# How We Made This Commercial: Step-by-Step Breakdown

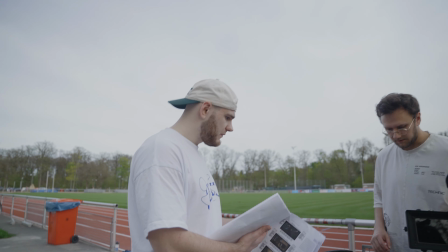246s
And Eddie and me were like all the time checking out those shots, and if we do have everything. And to be honest, we film always more than planned, so this is like sometimes good, sometimes bad for the time and time management. But also like very good to have some variety of shots, because maybe in the editing process there will be like some shots won't be taken.
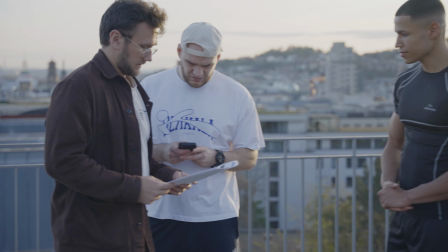273s
So yeah, the production itself was like very intense. So we started at 6 AM.
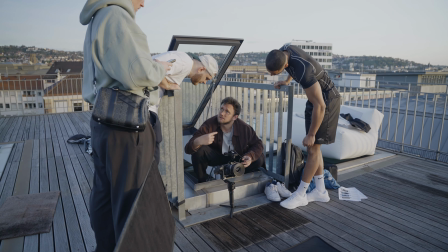280s
We were so super tired. Eddie was crushing at my place the night before, and we slept like 2 hours or something, and like, I don't know, we were like kind of nervous. I don't know.
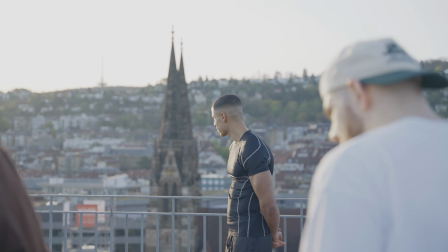293s
We wanted to catch sunrise, and this was like, because it just looks amazing, and rooftop and great view with sunrise works, right? So yeah, we did that. After a while, after we snacked and drank a coffee, this was like very necessary.
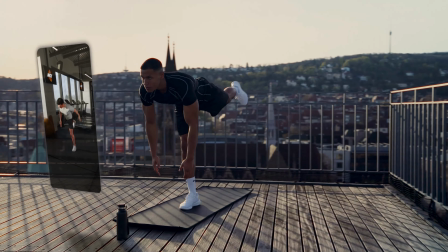310s
We had an amazing view there, which was very cool. And we had an amazing blue sky at some point, which was also pretty cool.
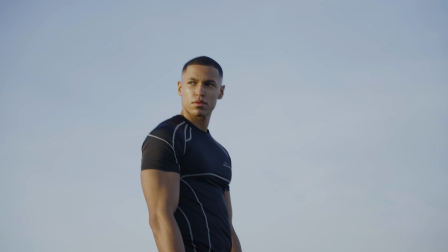321s
And it just pops out the subject even more.
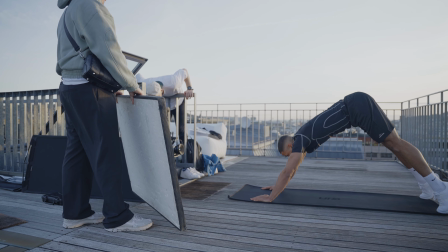324s
Had like this part of the rooftop was the mobility part, like the yoga type of stuff I talked about in the beginning, and we wanted like the more slow, smooth shots there, here and there,
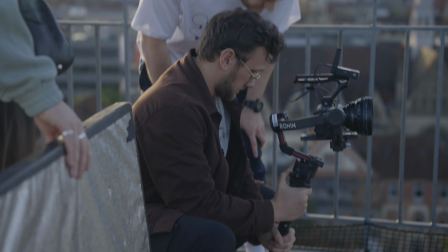335s
now a static shot, using the gimbal sometimes, which was kind of trouble, to be honest, because the gimbal was a little bit, how should I say, it was just like, the lenses were like a little bit too heavy in the beginning. We just did like some detail shots. We knew there would be like some animations there as well, because of the app, and that it's an app for that and here and there.
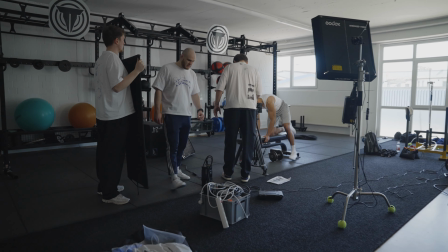360s
The gym was the next location, and the thing was, it was kind of a struggle because it was during opening times, and there were people sometimes, and we had to like establish our whole scene.
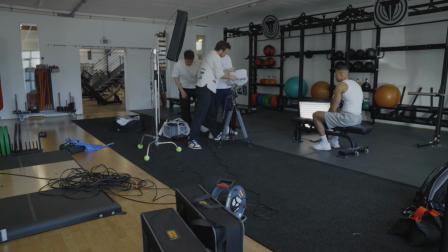371s
The set was like so big. We had our giant lights there, giant camera, giant setup, and yeah,
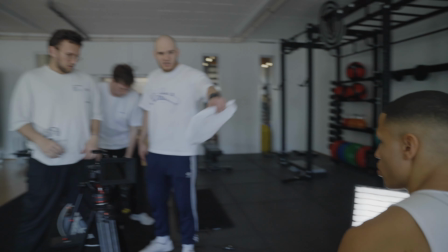377s
luckily there was like a room where we had to like most of our shots actually,
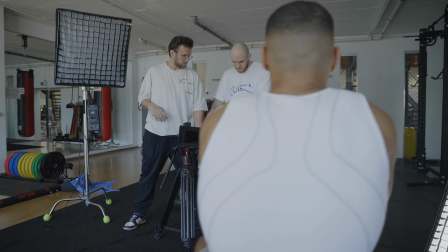383s
like I feel like every shot we want to cover like some basic
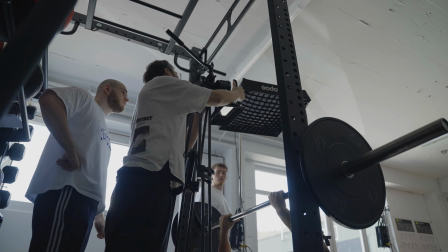387s
exercises like bench press or like military press and stuff like that.
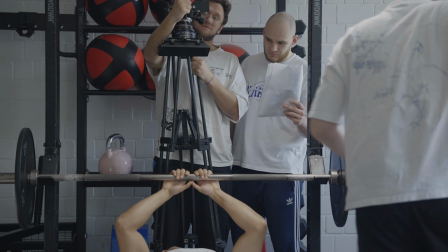392s
We actually did a top-down perspective, which I always wanted to do, and this was like pretty cool, like one of my favorite shots as well. Matched pretty good there. And we wanted to combine like static shots again, because it was more easy and looks just more cinematic to us.
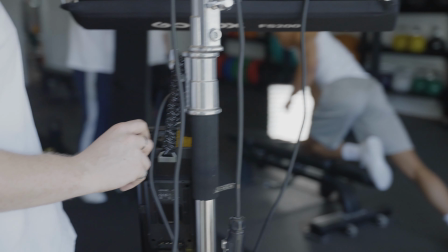409s
Andre did like a great job doing the lighting there, and this is like where it comes up, where the team's super good and super necessary.
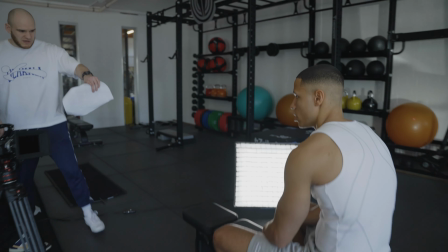418s
Oh, it just feels better, and it's just like more easy to have a team, and you don't have to do all on your own, which is sometimes a little bit hard to do.
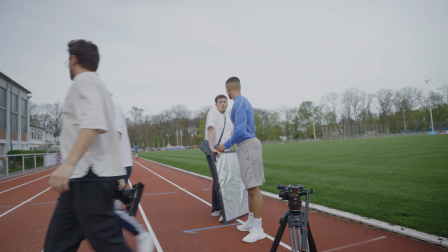425s
After that, we waited for sunset, which we didn't get because there was no sun anymore, which was like kind of a bummer. Like comparing it to the other locations, it's just like a little bit okay-ish locations.
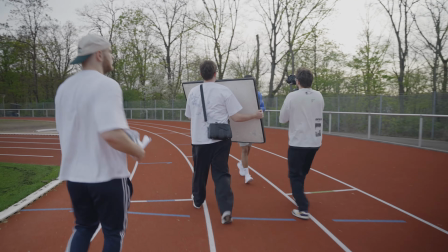437s
It was about running, right? And we wanted to have like a handheld gimbal shots there because movement is involved there.
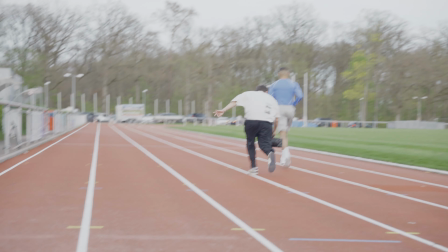442s
So we did some detail shots there. That was basically production itself. It was like a blast film with those guys, and it was just crazy. And we we were pretty tired after that. It was like 16 hours for us in the end. I was at home like 10:30 p.m. or something. But yeah, that worked out pretty well. And yeah, it was very cool. And we are going now to the editing process there.
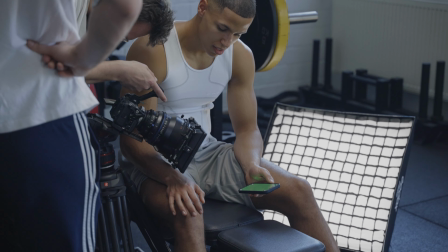470s
So the editing process was like very crazy, because we had those green screens there, and we did know how to use green screen and like color key and stuff, but it didn't work out in the beginning. And we just used a random app for like the phone where it's like a random green screen.